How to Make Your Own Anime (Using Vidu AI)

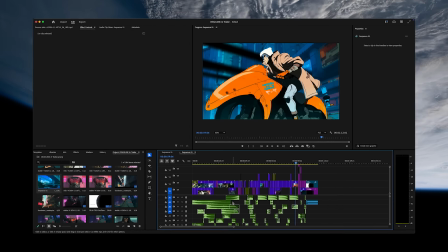[4:05]
First, we added some ominous repeating tones to set the vibe and sit behind the voiceovers of the dialogue-heavy section at the beginning.
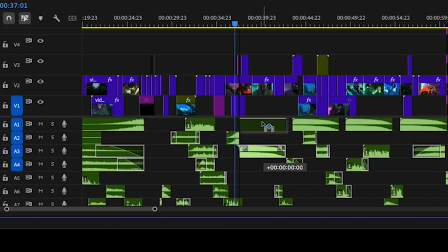[4:12]
Then we added in some really heavy brams for the next section to turn up the intensity.
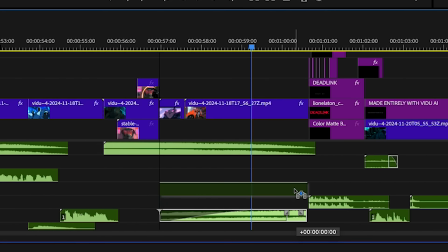[4:20]
Then we added in some risers at the end of each segment to create some suspense and auditory interest.
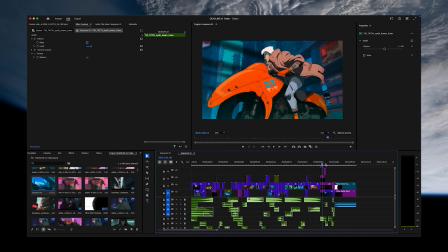[4:28]
Next, we added some miscellaneous trailer sound design between each section to tie everything together.
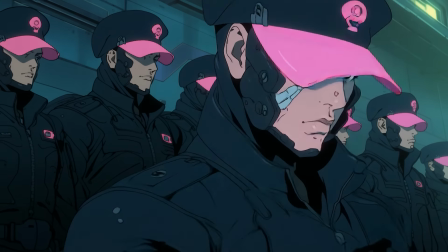[4:33]
Finally, we added in Foley and diegetic sound effects.
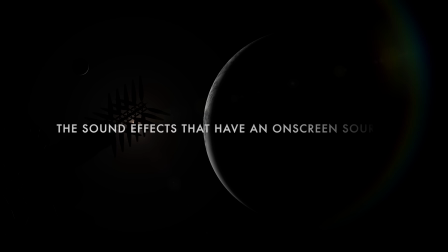[4:39]
Foley and diegetic sounds are the sound effects that have an on-screen source, like footsteps,
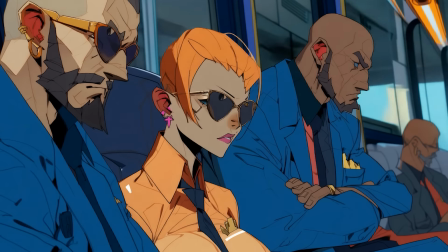[4:44]
gunshots, wind, or anything else that has an origin in the universe of the film that would make a sound.
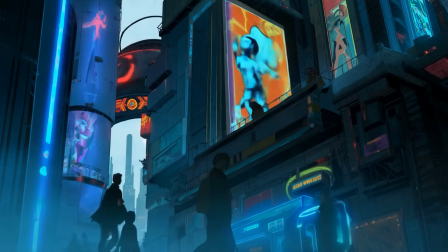[4:48]
For all the sound design, we used a combination of our own sound effects libraries that are available in the Film Crux Store, like Singularity for cinematic sounds and Immersion for Foley, as well as other more specific sound effects from places like Splice.
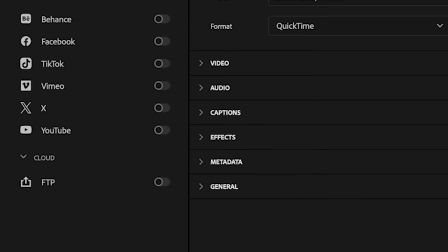[5:01]
Once we had all the video clips, dialogue, music, and sound design in, all that was left to do was export it.
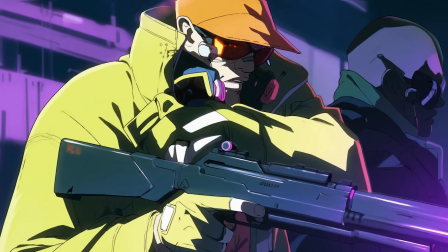[5:08] Overwatch, this is Alpha 2. It appears our double agent scheduled an unsanctioned meeting with foreign intelligence.
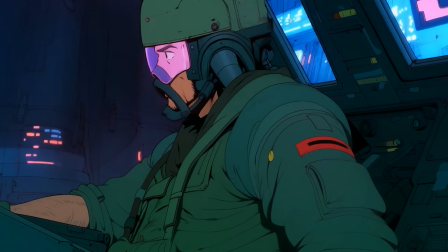[5:18] I'm in, but their net runners have already been taken offline. Well, shit. You know what my turn's on, mister.
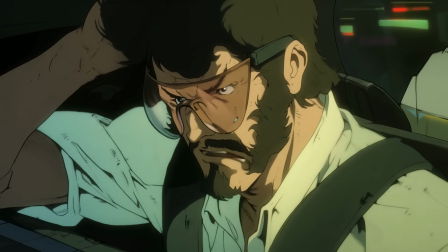[5:24] Let's drop the act and get to business, shall we? I told you I didn't trust her at all when we brought her into the fold.
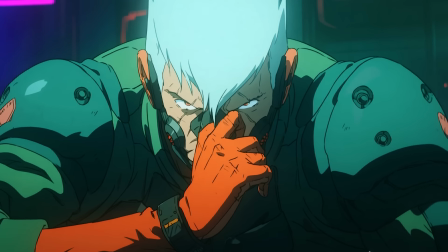[5:29] That's really not for you to say, is it? For all we know, she's still on mission. Well, I'm not gonna wait around to find out.
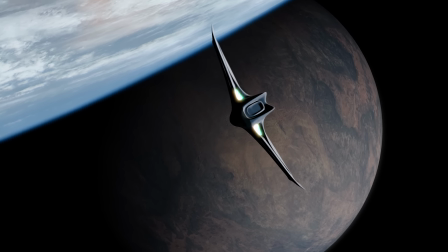[5:39]
If you want to see the full Deadlink trailer, you can see it on our channel or at the end of this video. Make sure to try out Vidu AI at the link in the description if you want to create your own anime, and we'll see you in the next one.